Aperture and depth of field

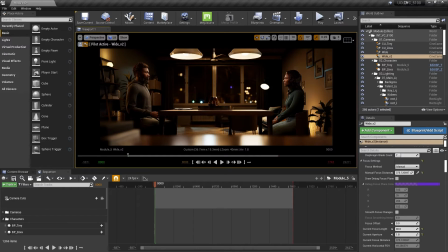[16:25]
So that was done on purpose so that we could have a little bit of depth of field. So we could separate the actors and sandwich them in between some foreground out of focus and some background out of focus. And that makes for a prettier frame. So let's go ahead and just for demonstration purposes, see what like a 24 mil,
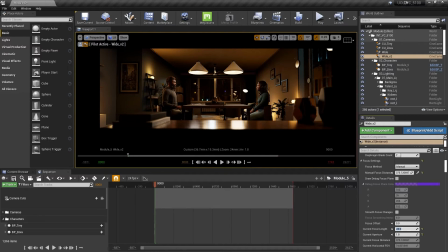[16:43]
which would probably be a more typical lens, would look like if,
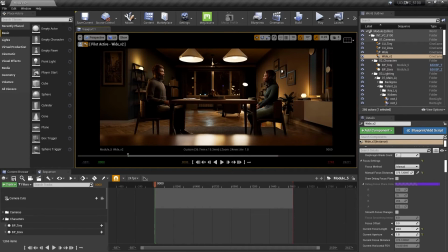[16:49]
we framed up for a wide in the similar fashion. So for one, you see that we got wider, so we see more of their feet and their the room and all that, and it just may not make for it makes for a little bit of a busier composition, right?
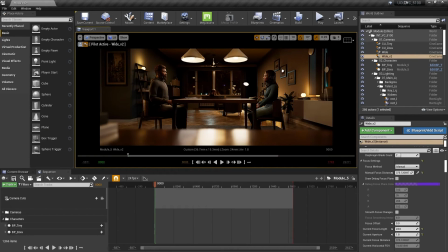[17:07]
And also, you'll notice that our depth of field, our background isn't as blurry back there anymore because we're on a wider lens. And maybe you say, hey, well, okay, well, why don't we, Kevin, why don't we bring just the aperture way down?
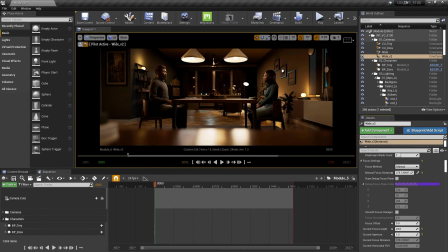[17:26]
Well, for one, we're still wide enough lens that it's just not affecting it that much. And even if we went to a minimum f-stop of 0.1 for now, let's try that, and did something like this, it just starts to get, again, into uncanny valley.
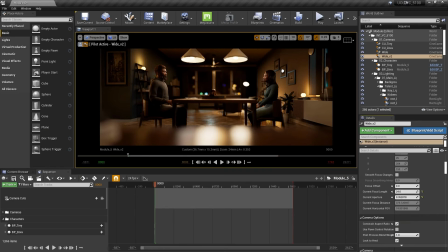[17:43]
Even though our background is now blurrier and we're kind of sandwiching them into this these 3 planes that, like I talked about, it just looks, I know they're not in focus here.
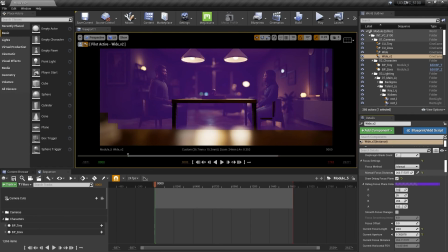[17:55]
Let's put them in focus really quick. It just doesn't look natural. It looks like I don't know. It looks like something like a tilt shift lens or something, a specialty lens.
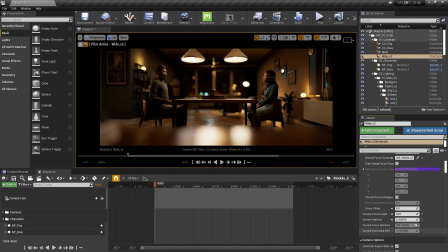[18:09]
It just doesn't, it looks like miniatures almost even. So again, just wanted to quickly show that's not the right way of doing this. It just starts to get into uncanny valley. So we'll go back to a 1.2 on the minimum f-stop, and a 1.8 on the current aperture over here, back to what we had.
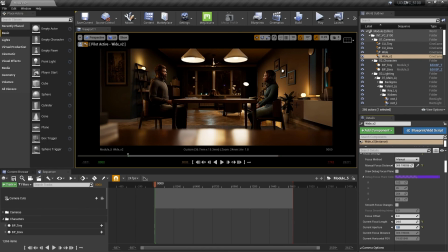[18:28]
But quickly demonstrating, you see that we just don't have the same kind of feeling that we did on the 40.
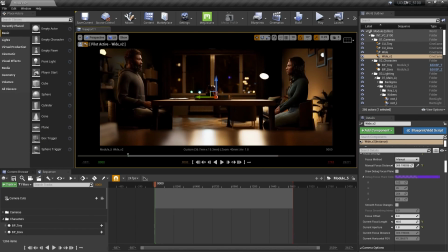[18:35]
We'll go back to the 40. We'll go back to our frame we had just a little bit ago, similar frame, somewhere in that vicinity,
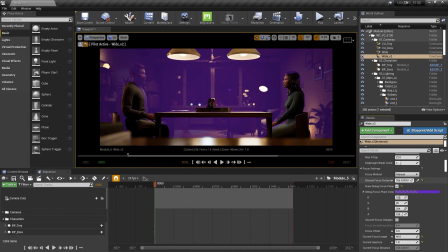[18:43]
and make sure that we're sharp on our actors. And that's it. That's our wide shot.